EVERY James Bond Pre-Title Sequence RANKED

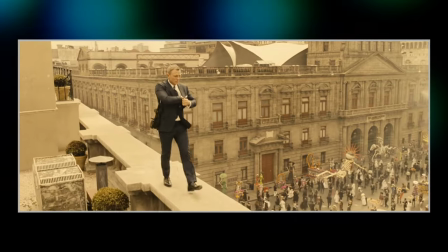That moment is just pure brilliance, but the rest of the scene,
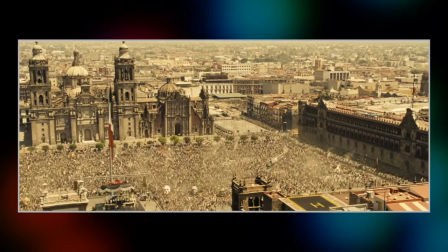eh, I mean, the helicopter sequence is supposed to be the standout stunt, but I don't know what it is, if it's the green screen stuff,
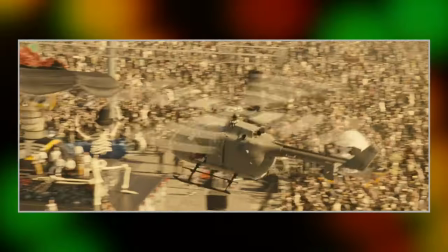or maybe it's the yellowy sepia filter that's all over Spectre,
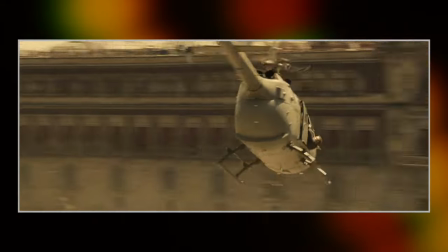but something kind of takes me out of the action every time I see this, and I don't know why, because, like, they had proper stunt people doing this stuff for real,
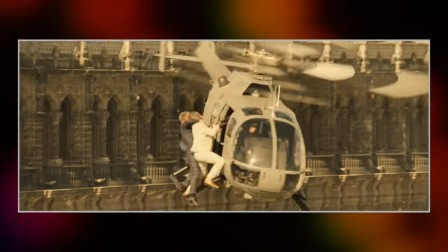but the whole bit has such a, such a weird, like, artificial look and feel to it that I find it hard to be wowed,
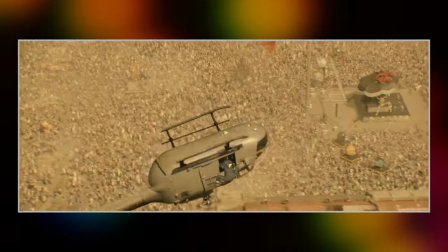because unlike in other Bond pre-titles, where I'm just marvelling at the magnificence of the stuntery,
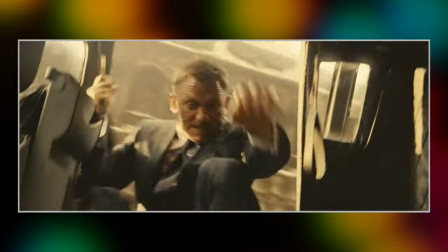here it all just feels too disconnected from reality, in a way.
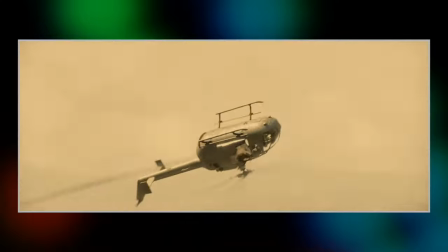I mean, now, obviously, if they'd have done the correct thing and played a slide whistle over have been very top of this list, but oh well.
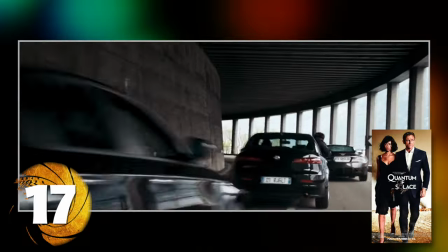Regular viewers of this channel will of course know that I'm not the biggest of Quantum of Solace fans.
That's putting it mildly 007.
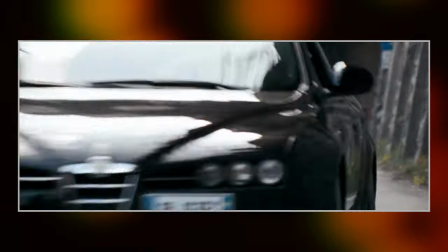But I do have something of a soft spot for the pre-title sequence,
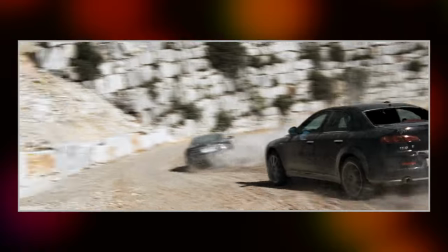there's a real blistering jolt of an action scene to kick off the movie, David Arnold's brilliant scoring brings a lot to the table,
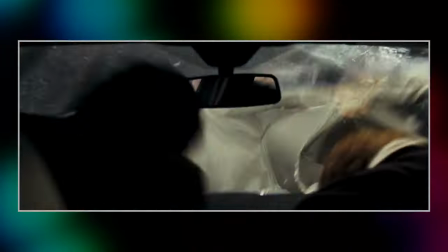but there's also just a nice visceralness to some of the crashes too, I think that the sound during this sequence is just really lovely.
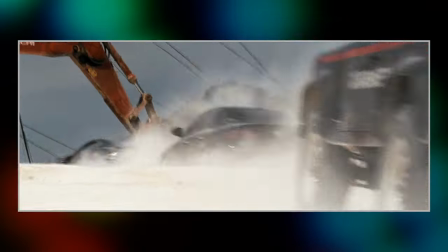The thing holding it back from being higher on this list for me personally is that I do feel that it's lacking a bit of Bond-specific flavour, I guess.
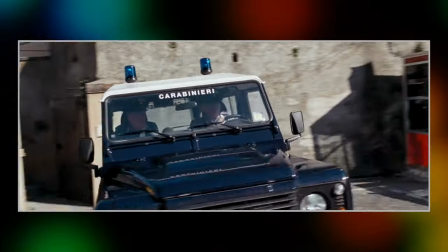It's a cool car chase for sure, but there isn't really any show-stopping stunt or gadgetry going on,
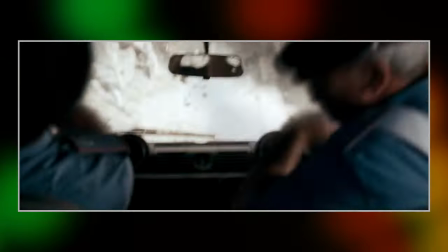which is normally a staple for big Bond car chase scenes.
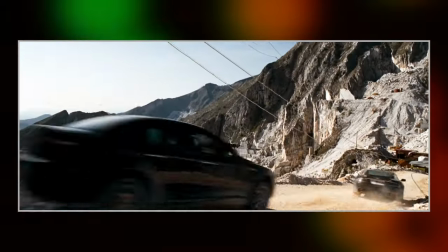I just feel like you could transplant in any contemporary action hero into Bond's place and it'd play pretty much the same.
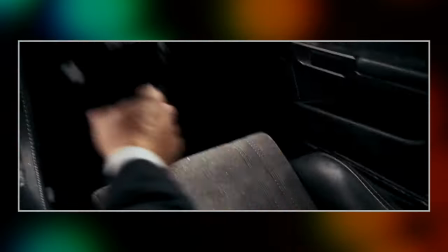I guess it just doesn't feel specific to the 007 universe.
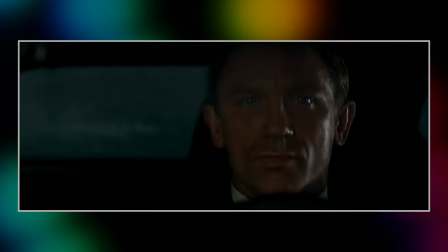I feel like every sequence that we're going to be talking about next contains something that makes it so quintessentially Bond,
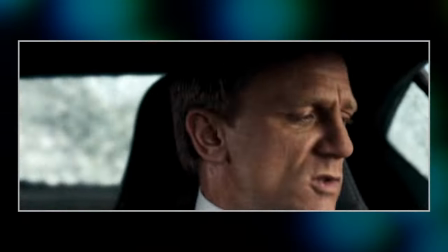but this one, eh, it's a cool bit of action on a sensory level,
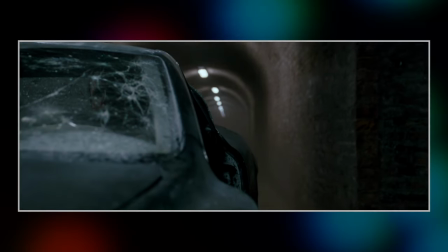but I just wish that it had a bit more Bond-ian personality to it. Like a jetpack, for instance.
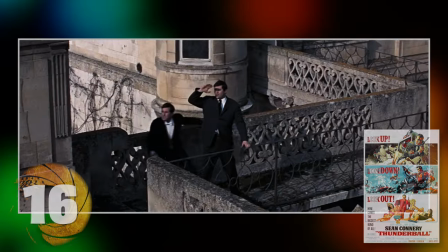Yes, I dare say one of the more iconic Bond gadgets got its showcase in the pre-titles of Thunderball, a sequence that very much creates its own mini-adventure, and to good effect, I'd say.
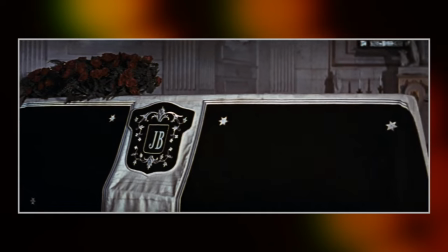The gun barrel iris opens on a coffin with the initials JB on it in one of the series, more subtle,
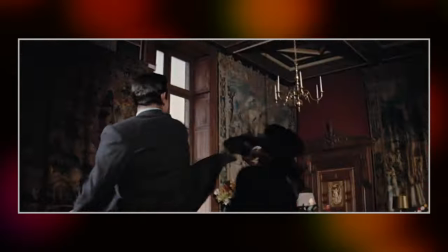Bond is dead in the opening scene gimmicks, and then moves on to Bond doing battle with a man in drag in a pretty brutal fight sequence.
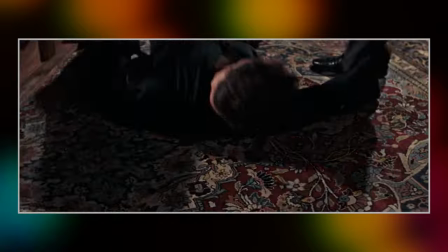I do love how it's actually prolific Bond stuntman Bob Simmons cameoing here as the baddie,
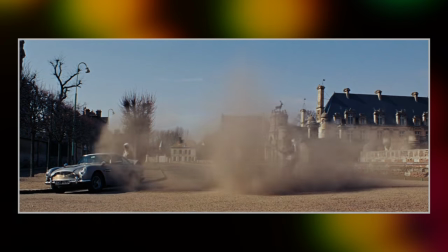and the sequence obviously climaxes with Bond donning the jetpack and flying to the safety of the Aston Martin DB5. I think this is a really fun sequence and it has everything you would want from a pre-title mini-adventure. There's intrigue, Bond is using his wits, there's a good bit of action, there's a show-stopping stunt, so if it has all of these desirable elements then why isn't it a bit higher on this list?
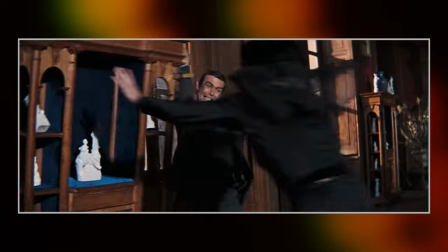The problems that I have with it are just the issues that I have with Thunderball broadly anyway, like some of the special effects and the editing is just a bit clunky.
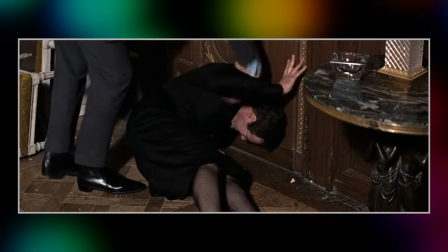I mean, this world's the fourth Bond film that they made in as many years, so I think it's only understandable that there'd be a bit of a tired quality to some aspects of the filmmaking,
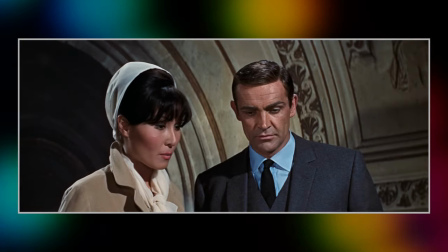and hey, I'm nitpicking here, but if this just had a wee bit more polish to it, I think it would have been much higher up this list.
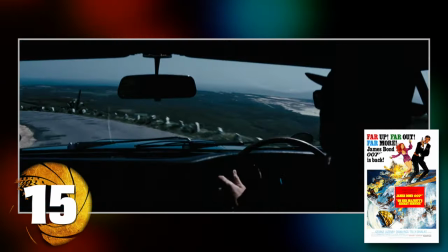On Her Majesty's Secret Service was the first film in the series to use its pre-title sequence to introduce an audience to a brand new actor playing James Bond,
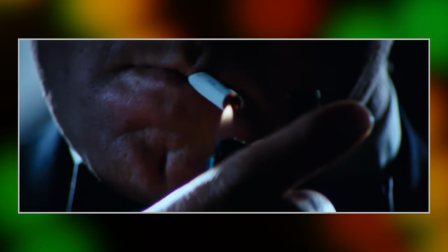and wow did they make the most of this build-up, love all the stuff here with Lazenby and the shadows, driving his Aston Martin around at dusk, lighting a cigarette, it's all so cool.
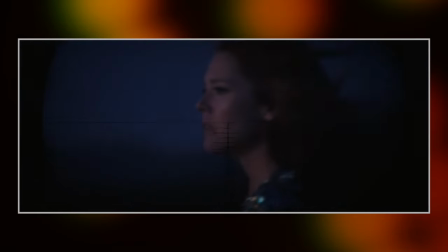Diana Riggs' Tracy and her attempt at suicide give the sequence a dreamlike feel, something about her in this long flowing dress and Bond in shadows,
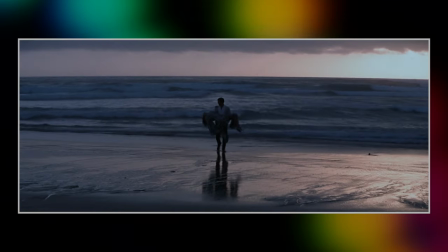the music, the jump cuts, there's an ethereal quality to the sequence making it stand out as something quite unique I think even when it treads into more familiar
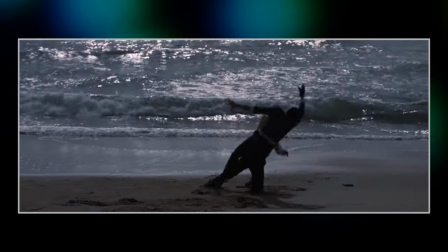Bond territory of a bit of fighting. I think for what I may have just complained about Thunderball 4 I think that the jump cut editing style works
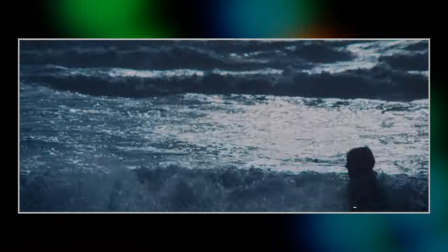really well in On Her Majesty's Secret Service and gives this fight in particular a bit of extra oomph.
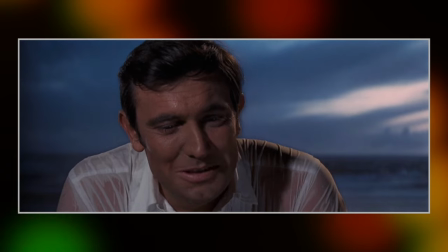Technical term there. As an introduction to a new Bond as well as the film it's a fine sequence and the ending where Bond breaks the fourth wall is...
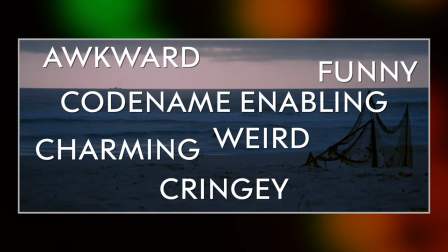This never happened to the other fella.
Insert your preferred emotional reaction here, but overall this one has such a cool,
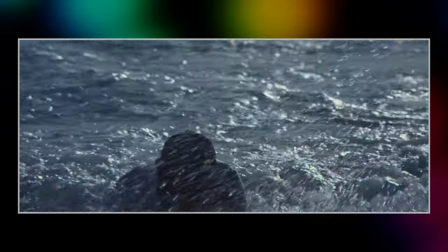unique vibe to it that I really like, even if it is lacking a signature Bond stunt perhaps.
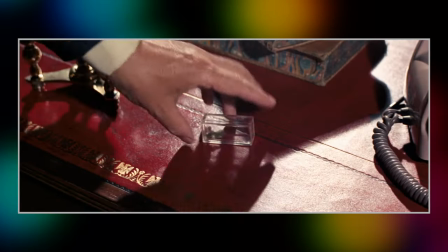But hey, for a sequence that starts with a lecture on lint, it's a damn sight better than it has any right to be.
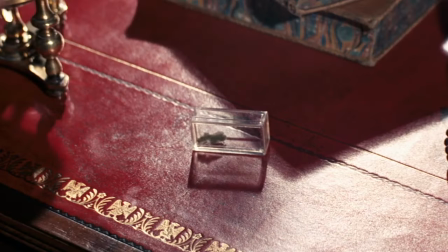Minetarization. For instance, radioactive lint. What the hell do I pay you for?!
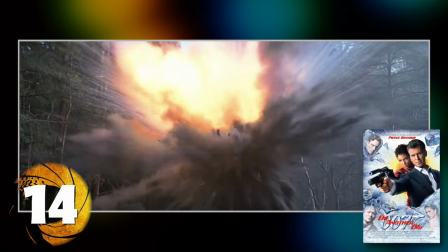But stunt work is certainly something not missing from Pierce Brosnan's final Bond film, Dine of the Day, which,
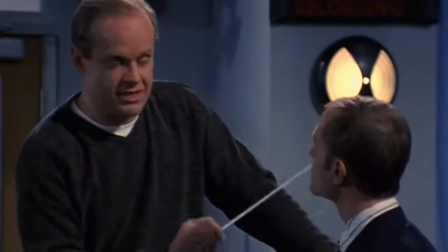true to the film's reputation, takes the stance that "...but less is more than just think how much more and more will be." and throws a whole load of fire explosions,
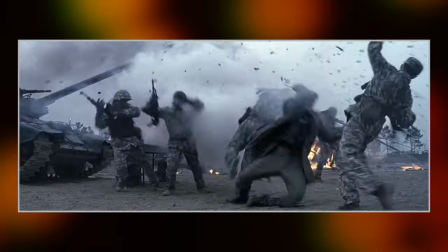crashing, surfing, and diamonds in our faces. And that last one quite literally, a character actually gets diamonds embedded in their face during this scene. Dine of the Day is a much dogged on film in the Bond canon, and perhaps deservedly so, but when it comes to high-octane action I think it excels, and I think that its action first impulses serve its pre-title sequence very well.
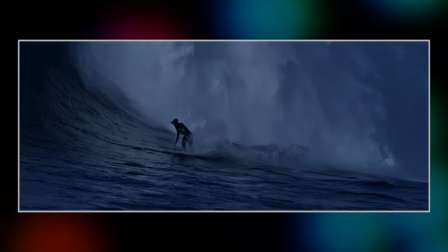The surfing that begins the sequence is incredible, even if it is as close as Brosnan's bond gets to Roger Moore A View To A Kill Stuntman Disconnect Syndrome,
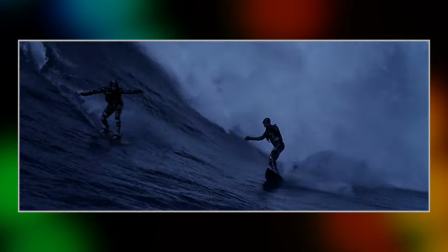like, sure, I don't expect Pierce Brosnan to learn to surf and then proceed to take on one of the most dangerous surfing spots in the
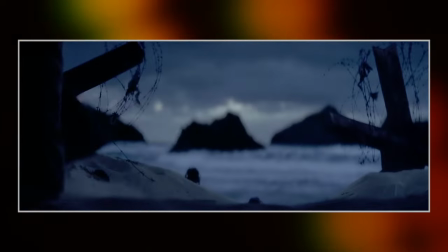world, but when he walks onto that backlot beach and whips off the mask there's no way that I
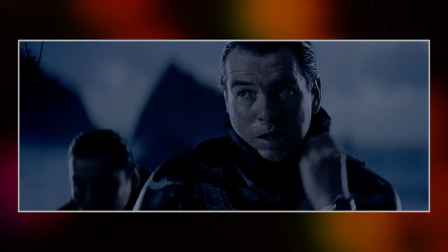can suspend my disbelief to think that this is the same character that just did that for Christ's sake.
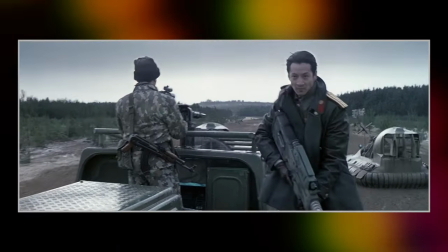Anyway, things really excel when it gets to the Hovercraft chase sequence, which is just all kinds of fun,
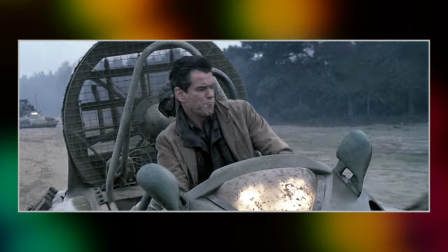brilliant David Arnold music, lots of phenomenal stunt work and effects going on, it's just a blast,
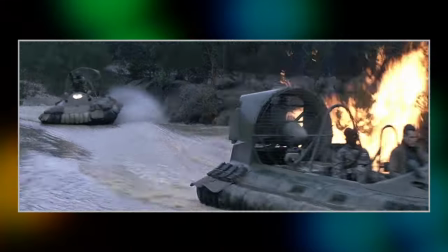and the audible audience groan from my experiences of seeing this film in the cinema during the first run,
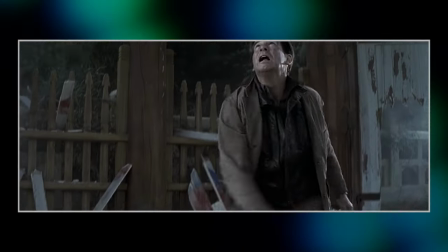this one-liner will stay with me forever.
Saved by the bell.
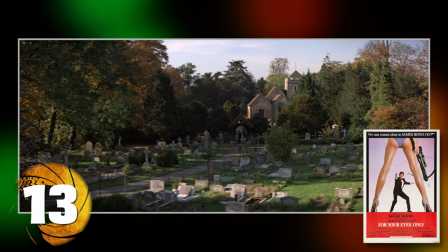Despite being known as a more down-to-earth Bond adventure than the preceding Roger Moore entries,
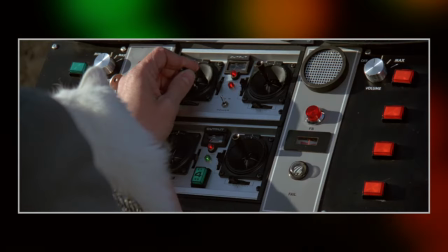Fiori's Only certainly didn't give the pre-title action a downgrade with a super thrilling helicopter sequence and,
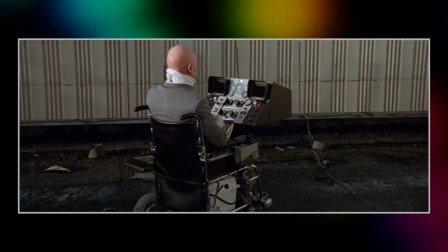technically speaking, a final confrontation with Blofeld until the Craig era rebooted the character.
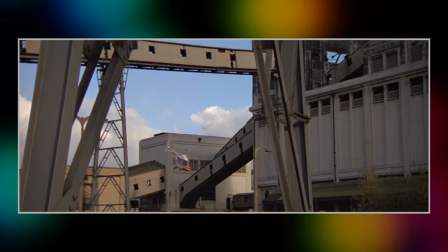All the helicopter stuff is really phenomenal and perhaps it's unfair of me to do this and compare it to similar helicopter
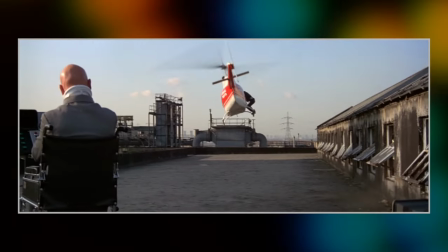stunts in Spectre but just while we're on the subject here it just feels and looks so much more real.
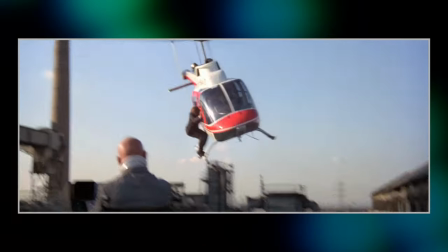Like obviously miniatures and models are being utilised for some shots but the whole thing comes together so nicely to make for a really tense sequence.
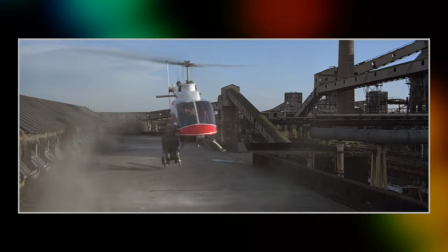As a final bow on Blofeld's involvement in the initial run of films, it's perhaps slightly disappointing,
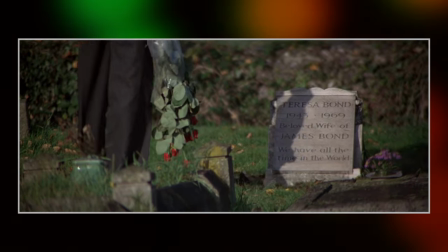especially as the film deliberately reminds the audience of Bond's incredibly personal history with the baddie, but it still does give us one of the most memorable lines in the entire series,
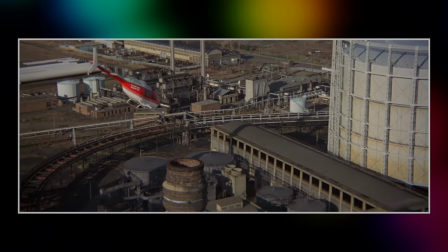so it can't be all bad, can it?
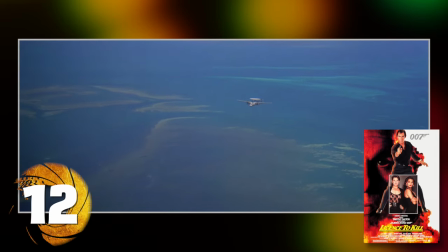License to Kill's pre-titles lets you know right from the off that we are not in Roger Moore camp land anymore,
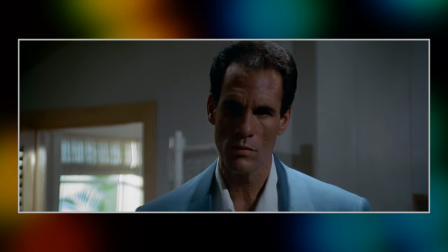with some pretty brutal violence introducing us to the film's main villain, Franz Sanchez, in a really effective scene followed by Bond and Felix Leiter going on a little mini-mission together,
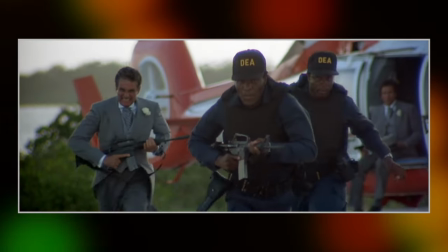and given how rare Felix actually gets out into the field in these films, and really involved in the action,
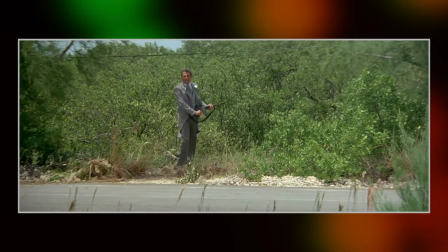it's an awful lot of fun seeing the two characters actually caught up in a really high-stakes situation like this, and still making it to the church in time for Felix's nuptials.
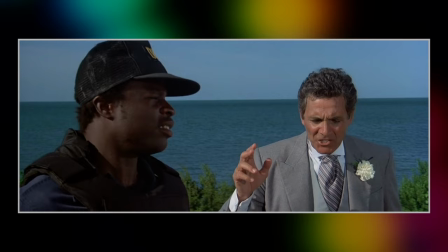It's weird to think that other than Pam Bouvier, pretty much all the major characters are introduced in this bit.
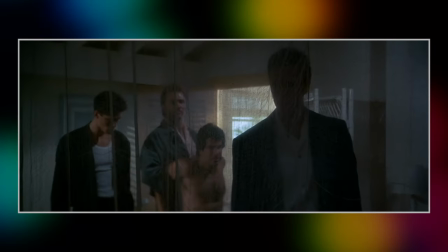I mean, Bond, Sanchez, Felix, Lupe, Dario.
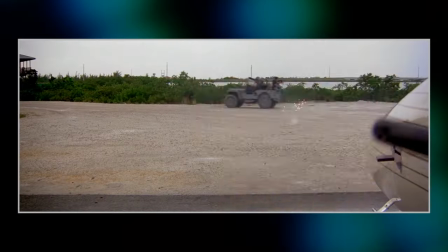It's a sequence very much connected to the main plot of the film as well, and indeed, after the credits play, it's the same day.
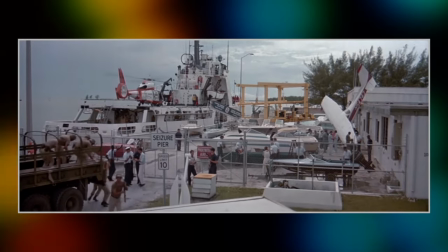Most of these pre-titles play out a little bit of time before the main body of the plot, usually a few days,
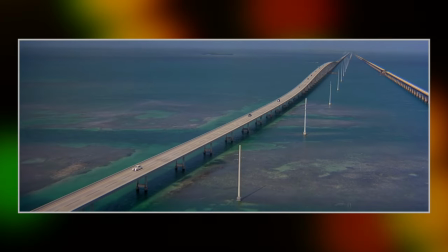but in some cases years, so it's interesting to see one that just kind of rolls along.
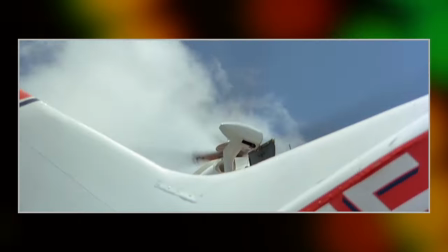The showcase stunt is, of course, when Bond and Felix go fishing for Sanchez's escape plane, and it's a really cool bit.
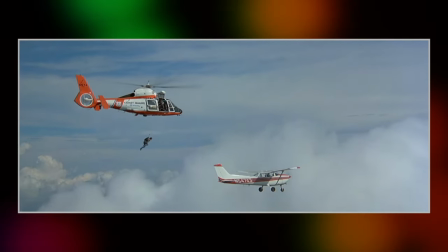The stunt work is terrific and the shots of Dalton on the winch are blended in perfectly.
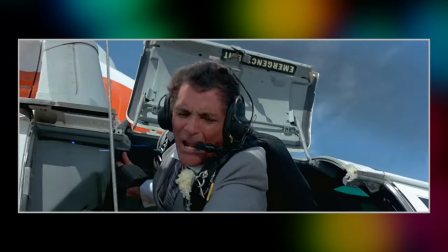It's a stunt that you don't often see talked about, unlike the likes of GoldenEye's Bungee Jump or Moonraker's Freefall,
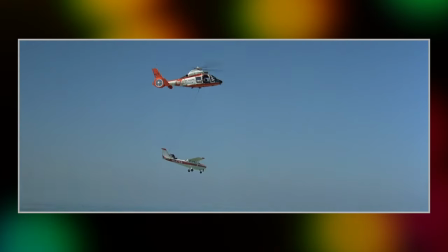and maybe it is less audacious than those, but it's still a phenomenal bit of craftsmanship and a really great climax to the sequence.
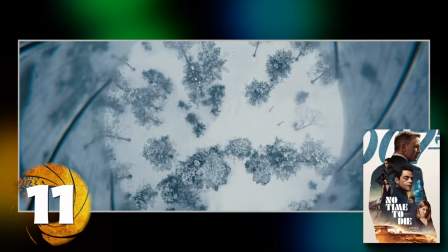The longest and most narratively ambitious pre-title sequence in all of Bond,
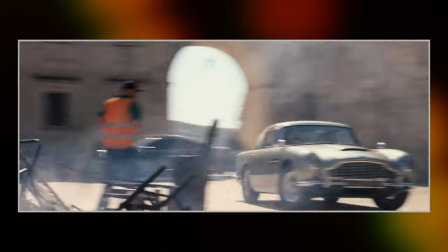No Time To Die has a lot packed into its over 20 minutes running time, so much so that by the time it gets to the end of it and segues into titles themselves,
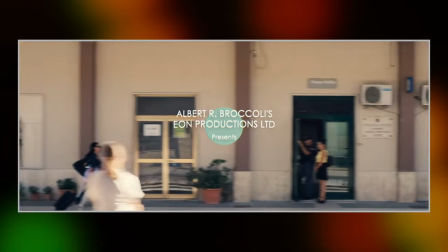they may actually catch you off guard.